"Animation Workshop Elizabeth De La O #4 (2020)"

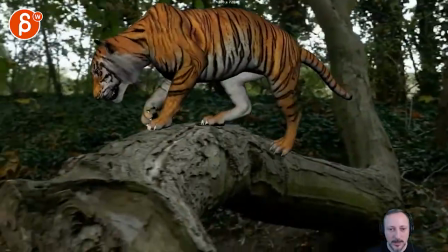(0:04)
All righty. I'm gonna watch this first here. So rough blocking in there just to see how the camera works according to your mail.
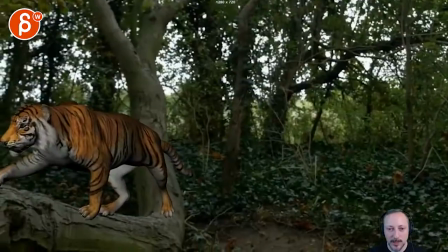(0:13)
It's very cool. It's very promising. Cool. I like it.
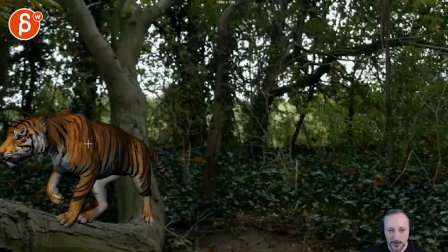(0:15)
If I had, you know, free reign about the camera and the placement, I would love for the tiger to be, you know, the head here.
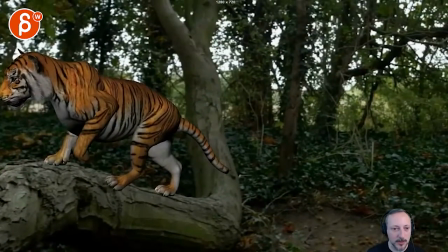(0:25)
I know this is a nice silhouette, but I'm just wondering because you're really starting to and I'm just going to reframe this a little bit here, that's where you're at, you're just very edgy,
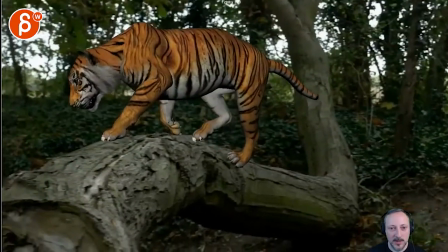(0:35)
where this gets a bit more comfortable.
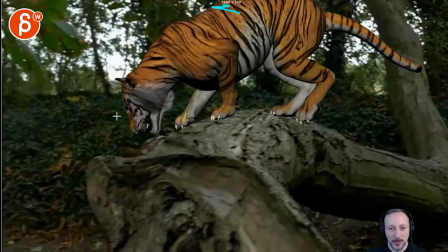(0:38)
I do like that we're going down with the head, because it does start to encroach here, but we have it here to focus, which is cool,
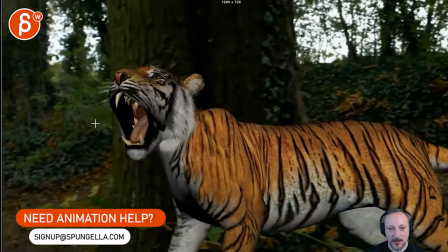(0:45)
then going down, this is great, I love that as a moment,
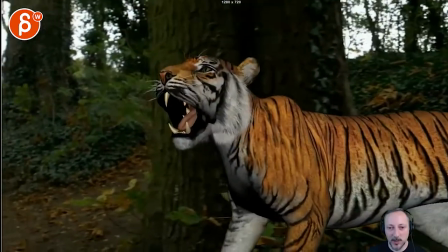(0:48)
as we pass by, but then it gets a bit unfocused, it's almost like we can stop here-ish, you can do rawr or something,
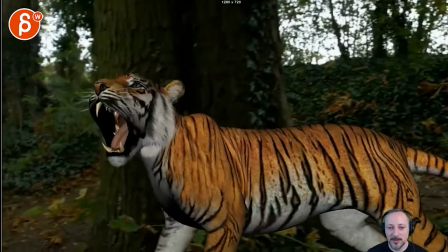(0:58)
maybe even rawr,
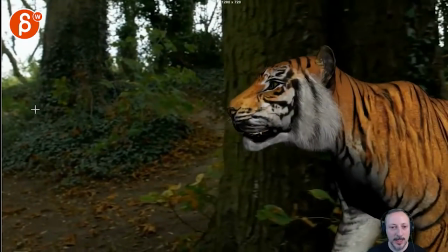(0:59)
end this step but it feels like once we get past to here it's like we almost want to reveal something new you know what if there's
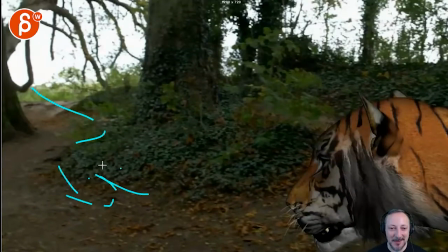(1:08)
way too much work don't do this but you know you could have other tigers no tiger cups and something I don't know like it follows there's another something in there just
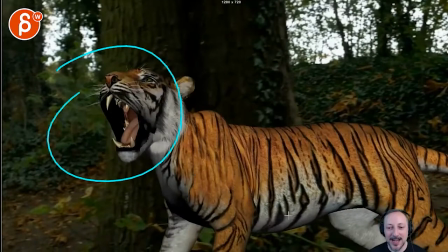(1:16)
to kind of that's why the camera goes over there maybe that's like a a kind of a roar to alert what's over
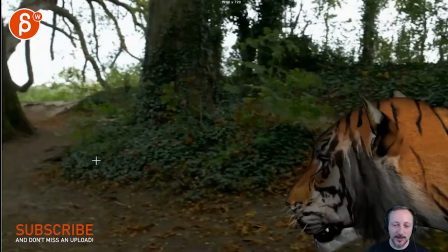(1:24)
there and that's why the camera moves over into something else that is you know again way too much work but that's how i would justify that camera so
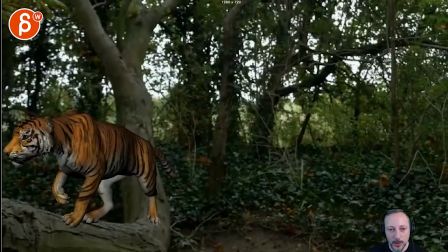(1:34)
question to you would you be open to having is that english to have to having uh maybe the head a bit more here i know again it's not as as nice silhouette wise but if you have but you do have that correct enough you can do this or move it further back
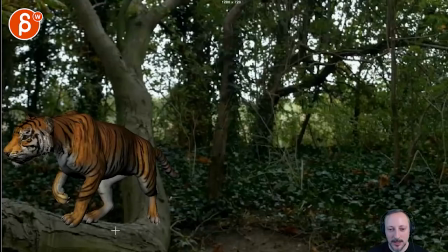(1:52)
so i'm trying to find something where the head can be at least here i mean if you can move further back it could also be something where the butt is further back right back legs but then the head is actually somewhat here you know back legs here a bit of a slight
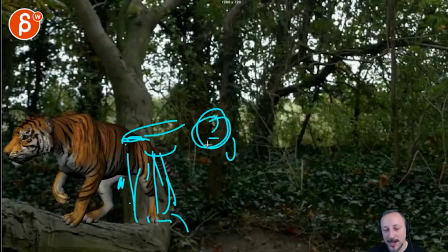(2:08)
turn kind of edgy over there like looking not maybe not looking down but something where there's a slight turn this way with the head that's my awesome tiger face and then it starts to turn so
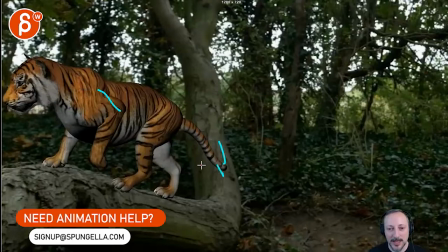(2:21)
that if you backtrack this that you know the legs would still be back here body turn where
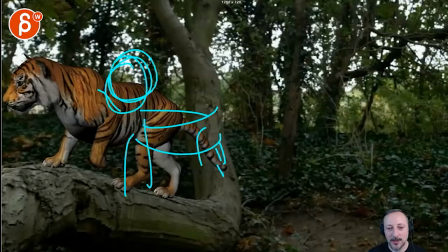(2:26)
then the head might be only around here and then by
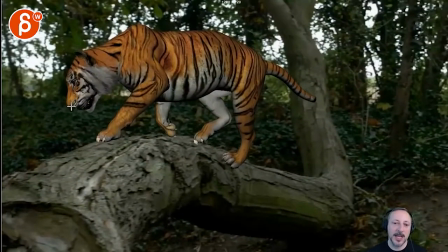(2:32)
the time you are around here that's where you catch up to this animation and this is
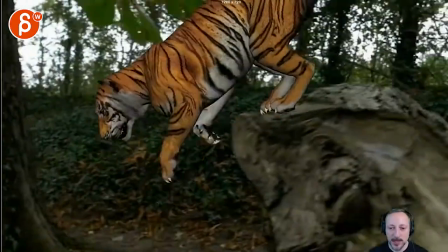(2:37)
all cool love all that i know this is rough just a bit soft on that landing
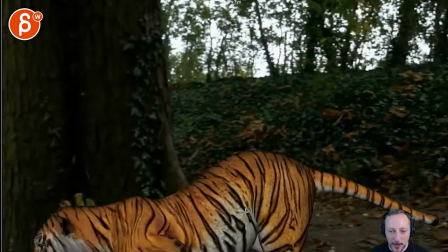(2:42)
so that's going to drop a bit faster And you might even have a
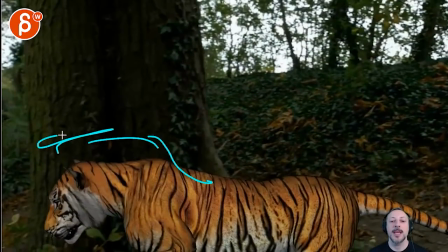(2:49)
Faster up on the head potentially
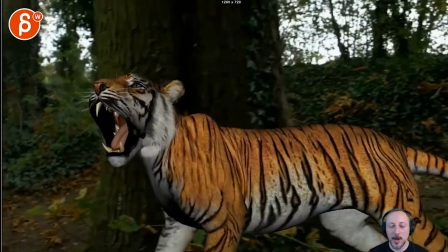(2:52)
And that we don't have to go so high so quickly this just was a bit fast and the stop which I know I don't use it Rough blocking just pointing things out as you move forward.
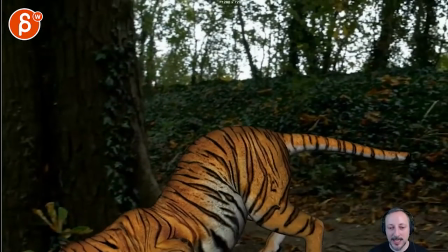(3:01)
So these are my biggest things. I think this is gonna be already really cool.